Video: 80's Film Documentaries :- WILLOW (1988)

Do a snap and then a draw back and then a line. We've also got two Rottweiler dogs trained to wear death dog suits.
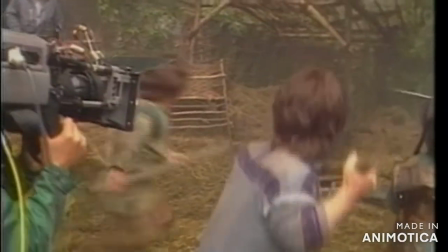[15:39]
and that has been very successful, more successful than I ever thought it would be.
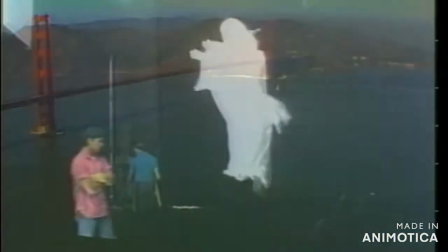[15:46]
Marin County, north of San Francisco, Willow finally came together as the film now seen in theaters.
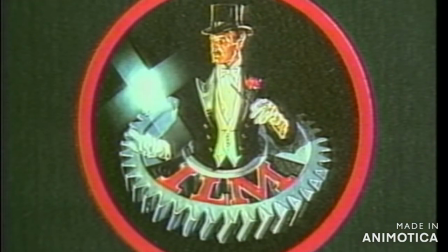[15:55]
It is the home of Industrial Light and Magic, owned and operated by George Lucas.
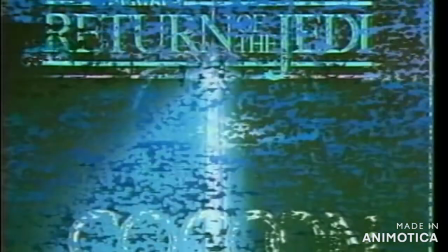[16:00]
An unbroken string of Academy Awards for special effects testifies to its excellence. Special effects never make a movie. I don't make special effects movies. I make movies about people, and in order to tell a story, I have to use special effects in order to create the environments. The effects broaden the palette of filmmaking. And this film has a lot of effects in it. We're going to be way over 400 effect shots by the time we're done on it. Dennis Murren supervised the fairy forest sequence in Willow.
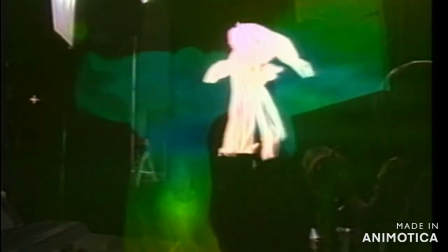[16:26]
Central to the sequence is the fairy queen, Sherlindria. She's sort of a haunting figure.
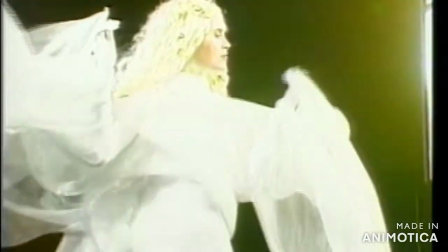[16:32]
She's sort of a gaseous creature that you could say occasionally appears when necessary in the forest.
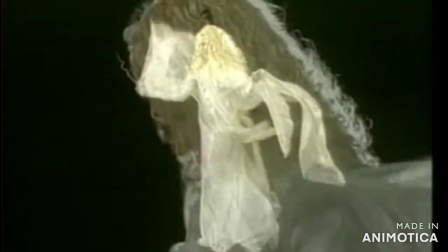[16:39]
Because she's shot separately against the black, we're photographing her greatly, greatly overexposed.
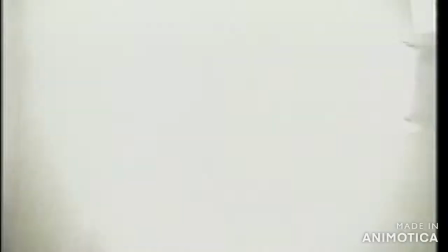[16:46]
So she's practically like you're looking at the sun. And then we're shooting her in slow motion, so she moves very fluid and magically.
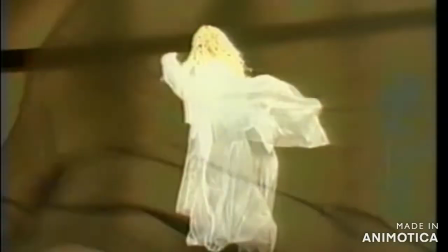[16:53]
Then her costume is very lightweight silks that are being blown by fans, hidden all around her.
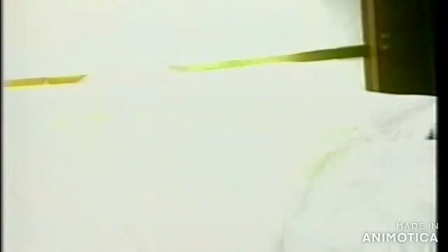[16:58]
The lights are being dimmed up and down in order to make her a little more difficult to see.
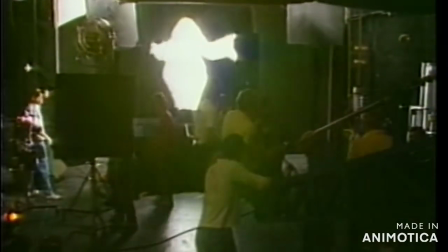[17:05]
When the crew moved the camera on a crane, Sherlindria, isolated against the black background, appeared to move.
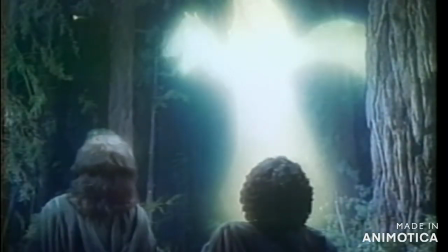[17:12]
ILM could now superimpose her over any background they wished.
How do you know my name?
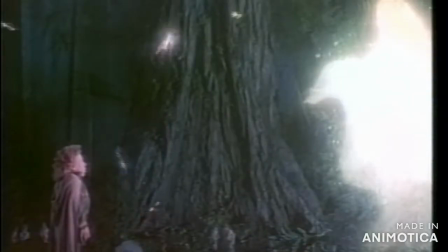[17:19] Elora Dallantan. Elora Dallantan has chosen you to be her guardian.
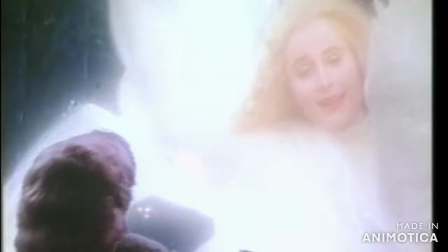[17:26] Me? Yes. She likes you.
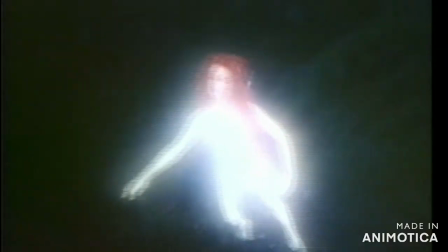[17:31]
ILM filmed other actresses in the same manner as Sherlindria, turning them into exquisite little fairies.
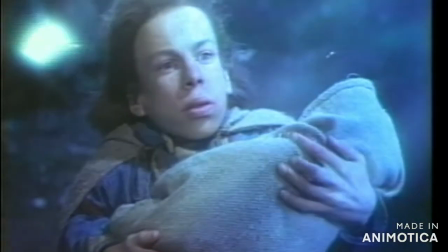[17:38]
We don't want you to think of them as neat special effects. We want, hopefully,
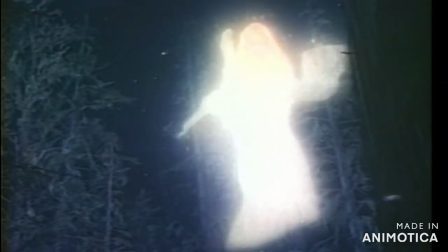[17:42]
the audience to feel transported into a time when incredible things happened and were taken absolutely for granted by everyone around them.
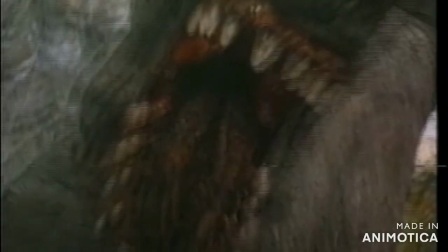[17:52]
Fire-breathing dragons, for example. This two-headed monster is actually a small mechanical puppet operated by a computer.
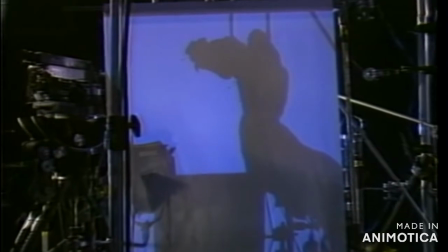[18:00]
The monster in this particular sequence has maybe 40 shots that it's going to show up in. The final shots will be a result of hundreds and hundreds of man hours that will probably result in maybe three or four minutes of screen time in the final film.
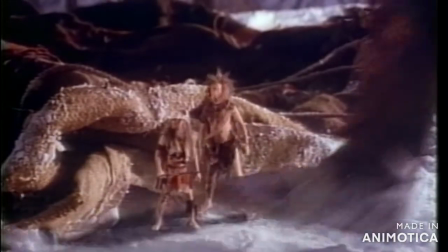[18:18]
Other special effects involve making full-size actors appear tiny. One way to do this is to build huge, oversized sets.
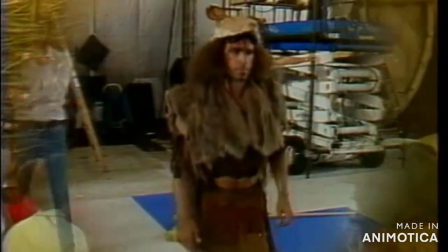[18:26]
In most cases, however, another special effects process known as blue screen is needed.
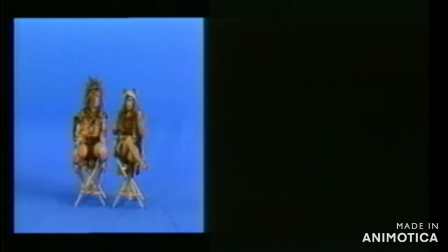[18:34]
Our interview with the Brownies shows us how this is done. First, the actors were interviewed, literally in front of a blue screen.
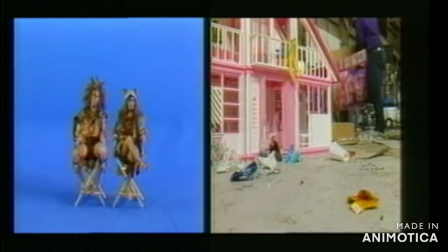[18:41]
Then a suitable background was photographed, one that would relate the actors to their environment in an unnatural way.
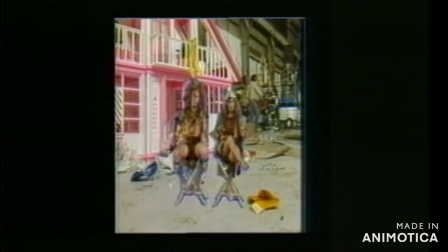[18:48]
Next, the actors themselves are superimposed over the other scene. The result is the look of tiny people.
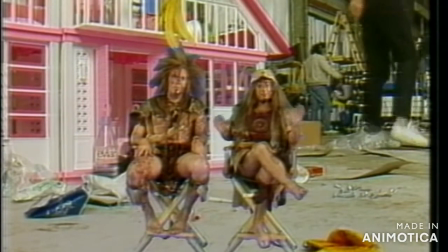[18:55]
Unfortunately, no special effects process can improve a bad attitude and a big ego.
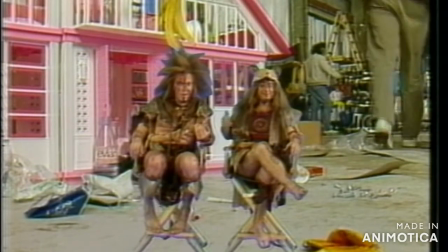[19:00] Step inside and then you'll see. You want to step inside? No, I can't. I'm too big.
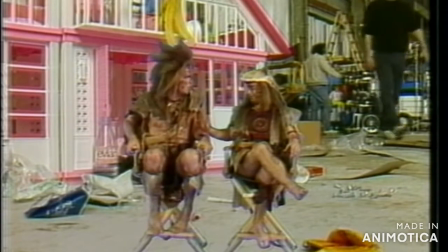[19:05] I'm too big to get into the little... All right, all right, all right. I'm sorry. It's not you. It's everything.
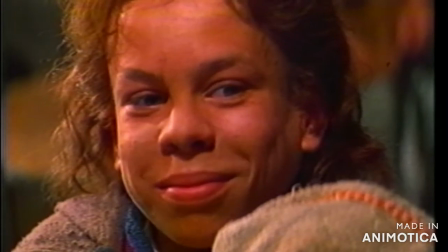[19:10] I didn't mean to bite your head off.
Willow proves that one committed person can make a difference.
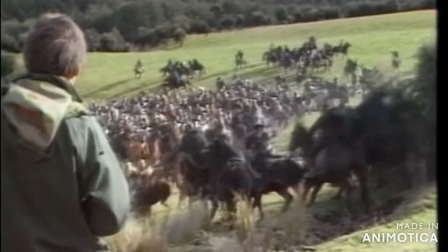[19:16]
And the making of Willow proves that if enough people share a creative passion, they can make a very special movie.
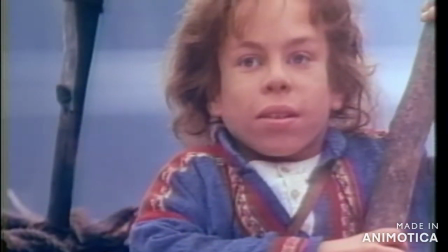[19:25] Thanks. Get
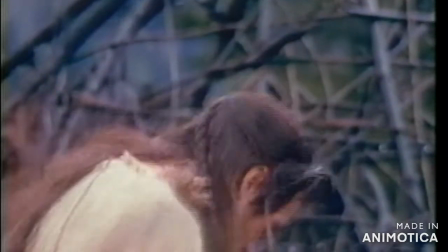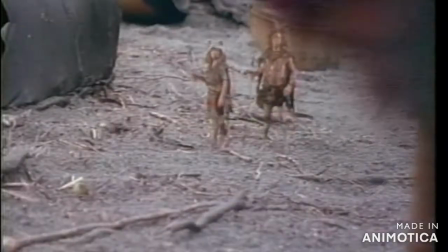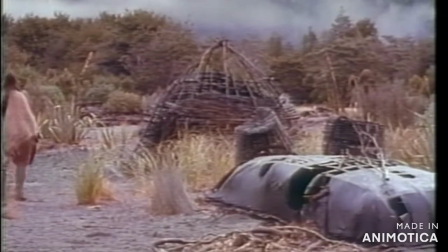[19:39] here, Ralph.